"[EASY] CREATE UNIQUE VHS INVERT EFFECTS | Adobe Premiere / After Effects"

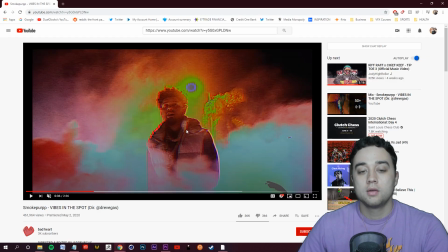So if you're trying to go for something similar to this music video here, and to give you a better look,
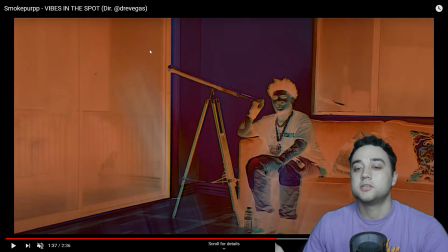so you'll see a little bit later throughout this music video, they have a scene where they show a lot of the different inverts that they are using.
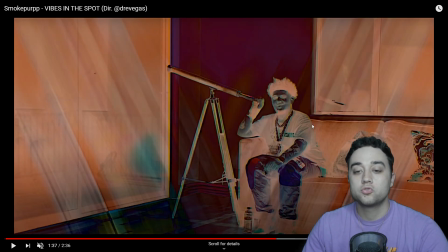You'll see where they change this brown to bluish. You have a more orange.
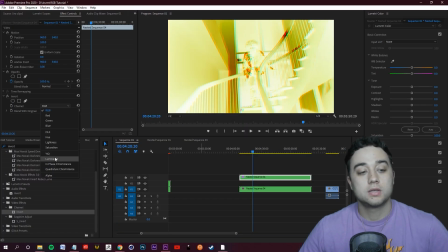To get it similar to the music video, I think that they use this YIQ function the most.
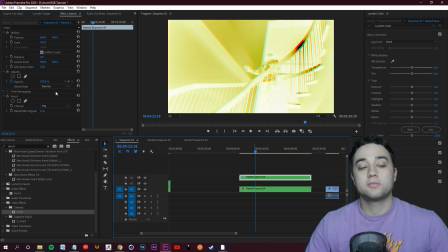Completely yellow here. So to mix and match a lot of these different looks, you're gonna wanna experiment with the blending mode and under your opacity.
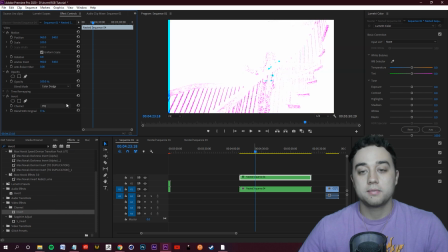So you change your channel, you change your blending mode, and of course it's gonna be different depending on everything,
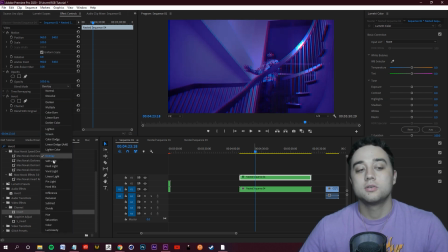but I would just cycle through here until you find something that you ultimately like.
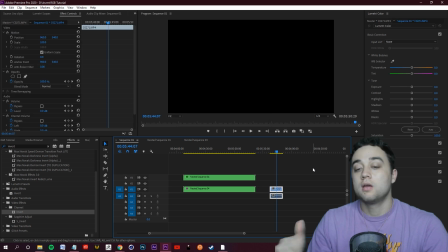I'm gonna go ahead and try and do this on this clip here, because in this clip, it gives you a little bit more different a range of colors, and the colors are changing throughout,
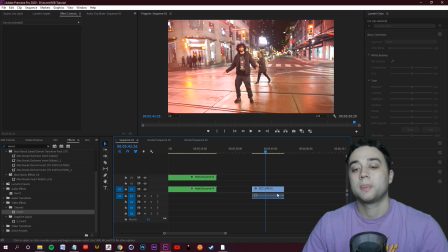so I think you'll get a better idea of what you can create. So I'm gonna do the exact same thing from before. I'm gonna hold down Alt, click and drag up twice. I'm gonna save some time here. I'm just gonna search RGB and use my little RGB split preset. Again, you can just rewind the video if you want the info on how to do that.
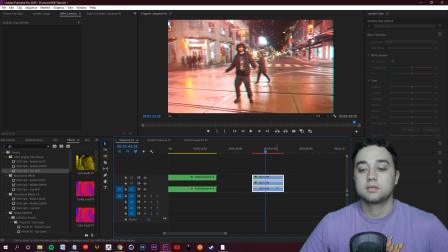So now that I have my RGB split, I'm gonna select, right click, nest, hold down Alt, and click drag up. And then I'm gonna apply a invert. And you guys can do this method of nesting and then Alt dragging up, changing the opacity, adding effects with a bunch of different things.
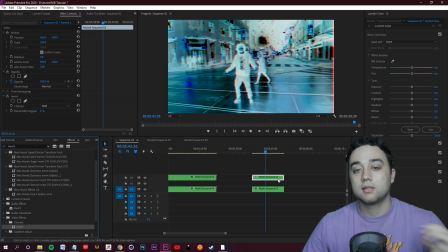It doesn't just have to be an invert. I just wanna show you guys a lot of different possibilities for creating different looks.
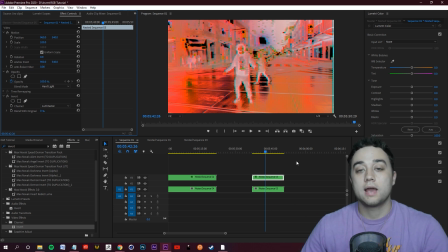So this one I think is pretty interesting. You put it on luminance hard light for this shot and you have this very red and blue type of look.
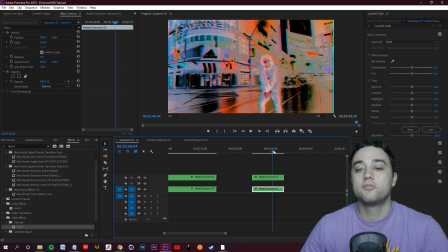And again, as the lighting changes, you'll be able to see the full spectrum of what you can really do with this.
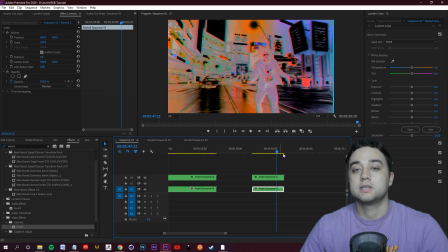A bunch of different looks, extremely colorful.
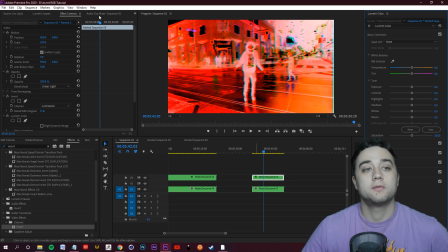Another thing I want to mention, if you're in your color workspace, my workspaces are hidden right now, so I'll go to window, workspace, I'll just reset this real fast and you'll see in the top.
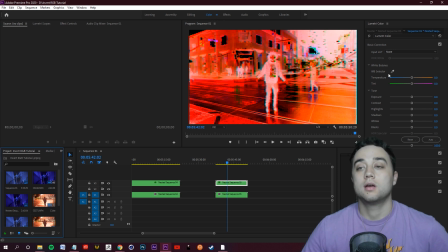So make sure you're in your color workspace here, open up your Lumetri color panel, and you can mix in your color correcting and your color grading with this crazy look that we're already establishing.
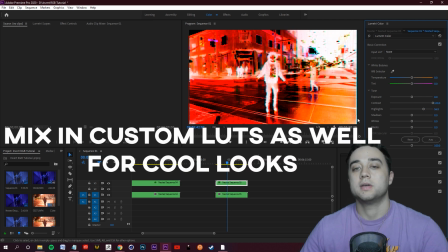So we can add contrast to get that there, you can bump up your highlights, make your character really stand out from the crowd, have this sort of thermal vision going on.
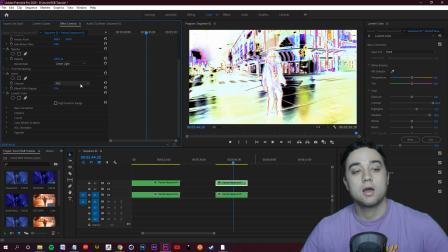I don't want a huge change with the color. I know in that Smoke Perk music video, it was more of like a slight touch to how everything was.
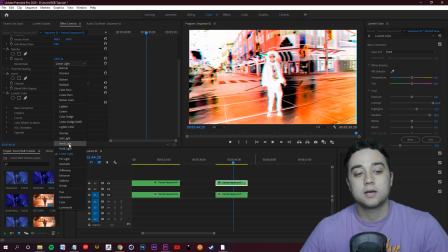What I recommend you do is for your blending mode, I recommend you stay around hard light and soft light because those ones tend to blend the best.
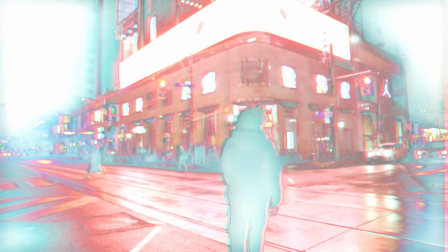There's one little experimental look I made where all of the people were bright blue and the environment was red.
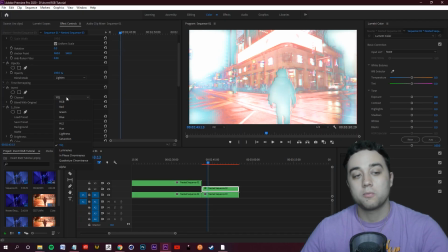So there's a little example. I just put that on YIQ, put the blend mode on lighten.
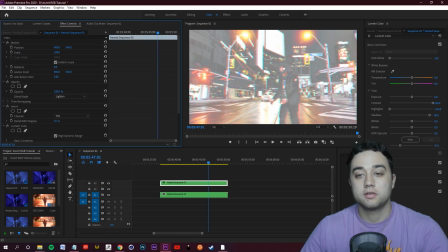You can also use this blend with original feature under your invert just to control how much of this is affecting it.
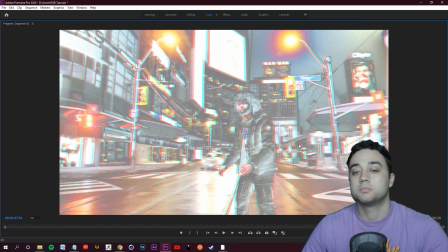And again, this is lighten YIQ. I think this is a pretty cool look with this specific clip.
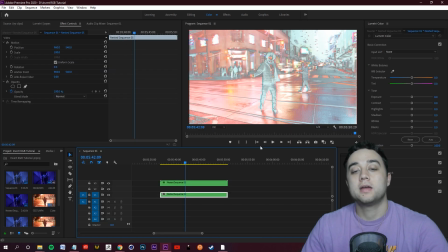Kind of makes it look video game like. Now the last thing I want to mention to you is if you want to add some film like texture.
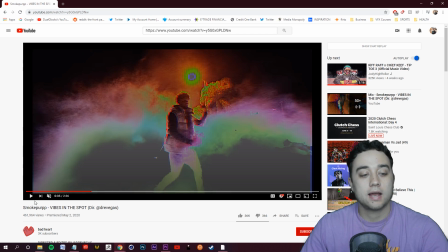I know that in the Smoke Part video, you'll see there's this film like texture over everything and it adds a lot of grit to the scene.
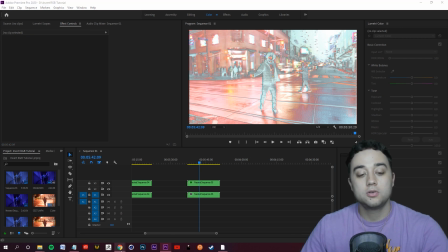So if you want to do something like that, there's two ways you can go about it. The first way is you guys can go on the internet, search for film overlay, or you can go to my website.
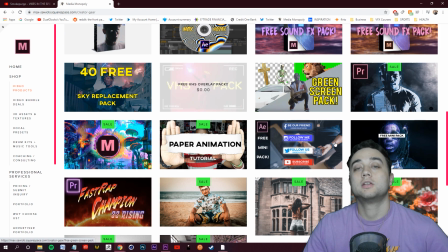There's a free film overlay pack. I have a free film and VHS overlay pack that you guys can pick up to get a good start.
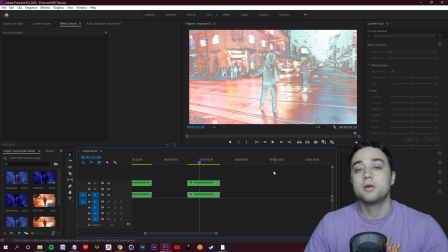Either free overlay, you overlay it on top, you change the blending mode, or if you guys have this universe VHS preset here,
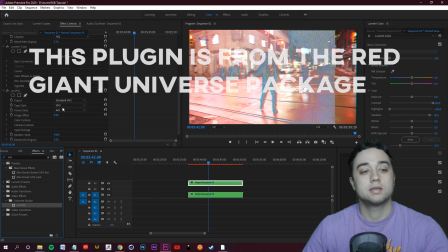apply that onto your clip, and I'll go to the presets of this. I'll change it from the frame style 4x3 to original.
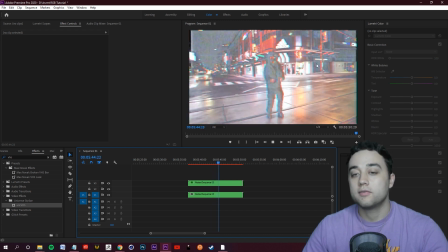And you'll see it adds a lot of texture into everything. So you can experiment with the placement of this.
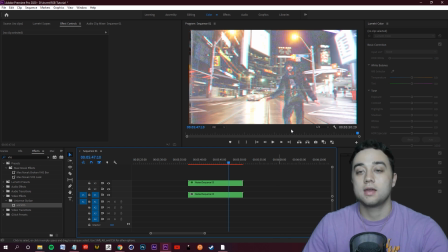If you place it on the actual inverted clip after you've done everything, you'll notice that the texture is only really affecting the invert.
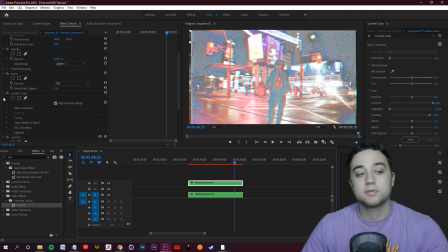And that in of itself can do a lot of different things for you. So you'll see I'll place it underneath.
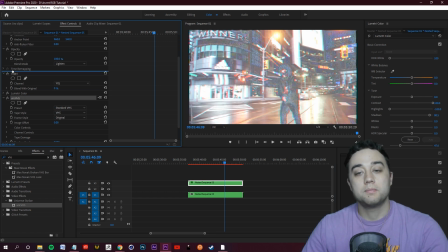But if I take this universe VHS effect and place it above the invert, you're going to see you're going to get a completely different thing.
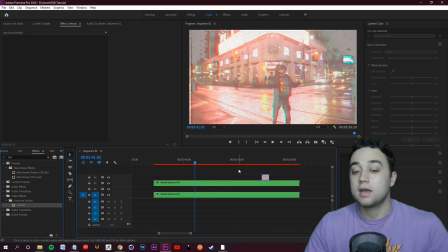You're going to get more of the invert. Just to show you the full scale of what you can do, say you take the VHS off of the top clip.
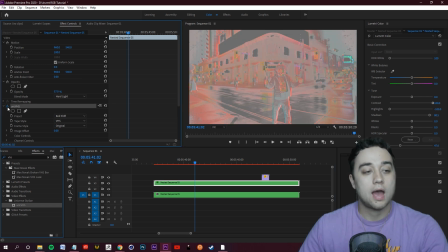So I'm gonna Control-C to copy it, hide it, and then I'm gonna paste it on the bottom clip.
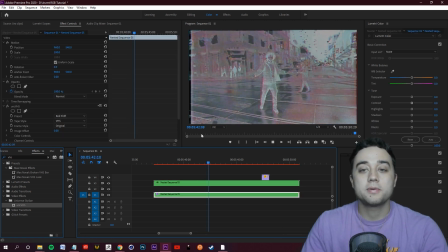And you'll see there's just a bunch of different combinations of things that you ultimately can do.
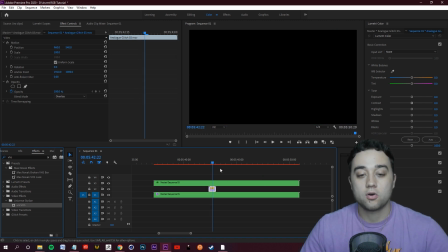You can place the overlay here instead of over the top. So now it's affecting only the bottom.
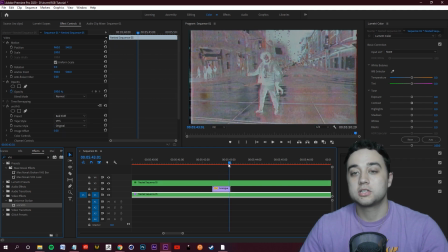Some cool little effects just by mixing and matching what you're doing.